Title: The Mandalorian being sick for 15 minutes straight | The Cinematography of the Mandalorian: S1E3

Like, you would never imagine Jesus walking down a dark hallway and to have that ominous. You had a bad day, you take one down, you sing a sad song.
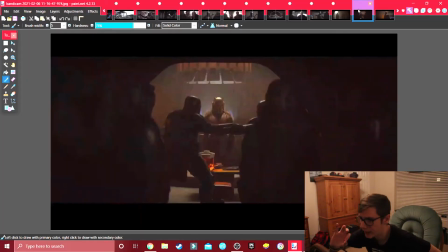Oh my word. Oh, this is so magnificent. We have this woman right here, right smack dab in the middle of the frame, surrounded by all the people in the frame because, they're all listening to her.
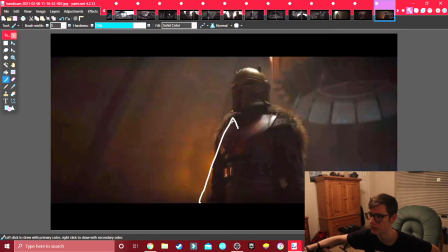Right here, we've got a low angle because she's got a ton of authority in this scene. Just, mwah, I love this camera work.
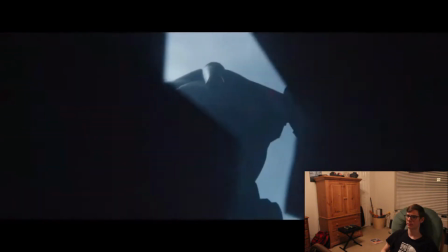Ooh. I don't know why I have to act like that isn't the first time I've seen that. Like, I had to watch this episode before I did this.
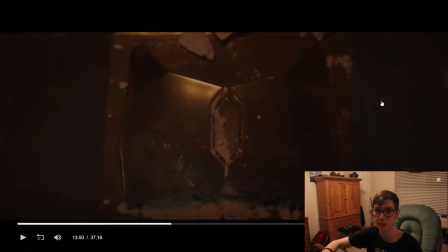This is what we would call a match cut. So the subject matter is different, but the composition is the exact same.
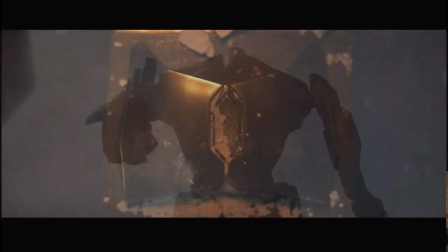Not only does it look freaking awesome, but it also suggests a relationship between the two subjects.
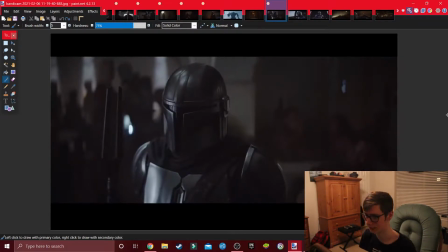Evolution is stupid. Check this out. This guy over here, he's still in the frame right here. Mando's about to walk out of the cantina. First of all, nice third. He's about to walk out of the cantina, but he stops because he's still, got a question to ask.
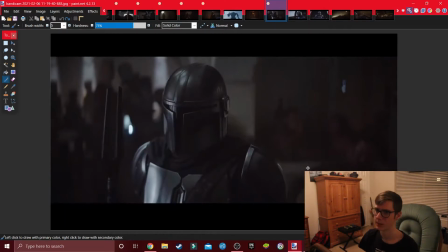He's still thinking about Yoda, and he's like, hey, what are they going to do with him? So he's about to walk out, but then he doesn't, because he thinks that this guy might know something about it. And so it's important to keep him in the frame, even if he's not focused, even if he's completely in the background in a corner.
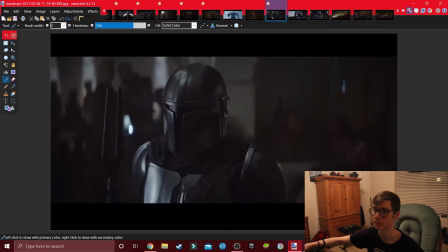It is important to keep him in the frame, because to Mando, he is still important.
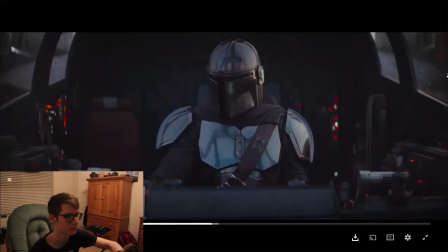Now that's a rack focus if I've ever seen one. Boop.
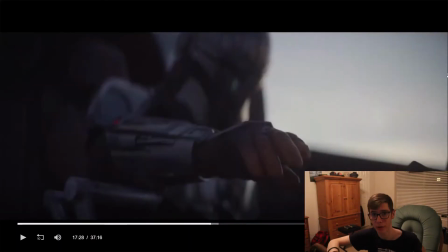Now, obviously, Mando's ship is still broken as freak and in disarray after what Yoda did to it. So when we see this, our mind, as well as Mando's, jumps to Yoda immediately.
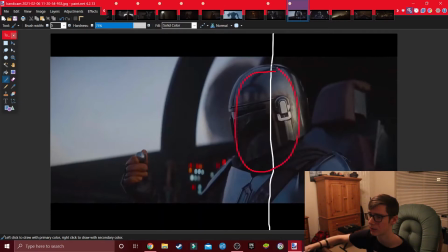This is a good example of thirds. You got your character right here on this third, and then again, dead space being filled up with something that he's holding.
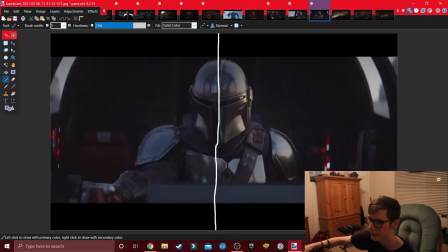And centered shot. My boy Mando right down the center. Should it be centered? Yes, it should. Mando's got a dilemma. He's got a decision to make. It's very important. Should he go back for Yoda? Should he forget about him and move on with his life?
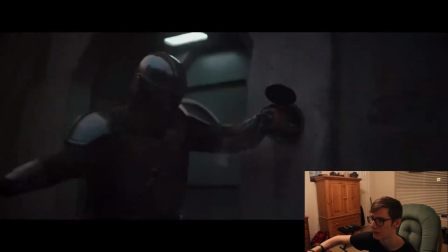Yes, he should forget it. This has nothing to do with anything, but they definitely hide a cut there using a flash of light.
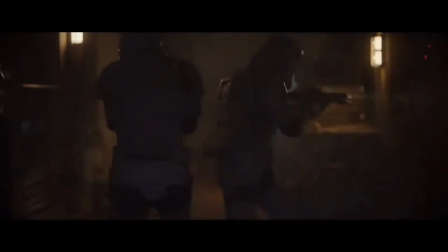Not important, but oh yeah. This is such an iconic shot.
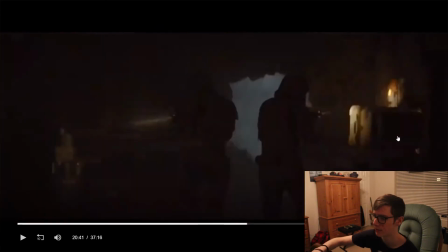Like having a couple of guys walking through a dark room,
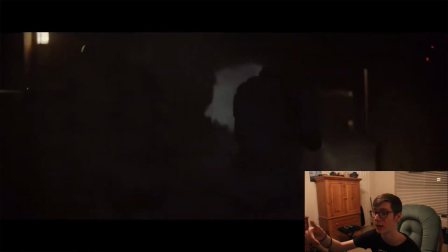holding guns and flashlights, the camera right behind them, the camera being handheld. You know, we've all seen it, and it's nice to see it have an appearance in Star Wars, you know? It's sick every time you watch it. Mando's in the middle of the room, this guy comes in immediately.
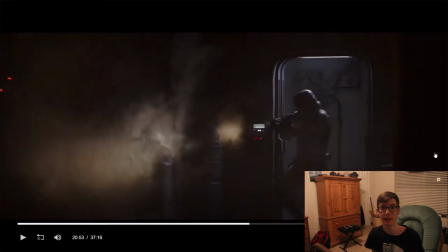We're like, why is the stormtrooper not dead? Like, he should have just dropped dead the moment he opened the door.
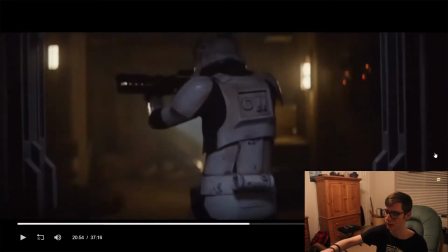And the crew makes an excellent use of a cutaway. The cutaway removes Mando from the frame.
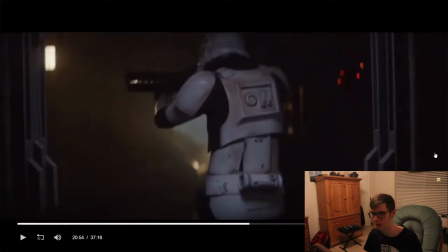When it goes back to where Mando should be, he's not there. Also, why didn't Mando just shoot him?
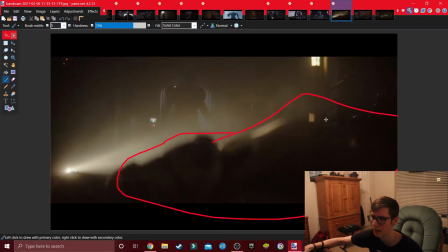Like, if someone comes through a door, you see them first. Close-up of a dead body. Mando towering over it in the frame. I shouldn't have to explain that, folks. That's dark.
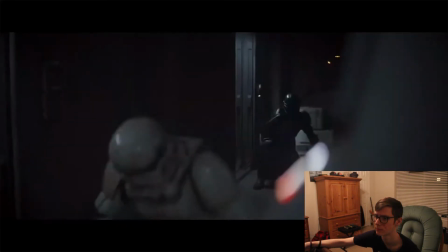Wait. He's wearing armor. He's wearing... The frick? Again with the cutaways, dude. Man, how does he do it? I just want to say I love this shot.
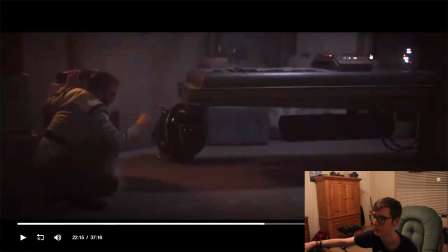Just this guy awkwardly in the corner. No more Baby Yoda, nothing. Just him in the corner.
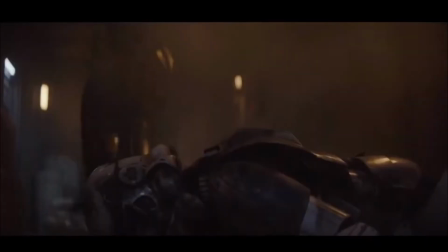So awkward. I love it. Again with the body thing. Mando, calm down. Look at this shot. This right here is a great insert shot.
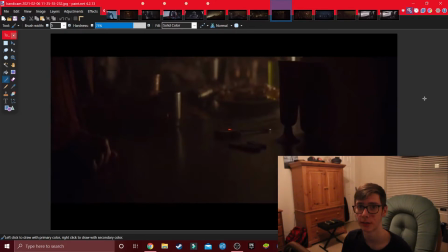We see all the pucks, the pucks, picks.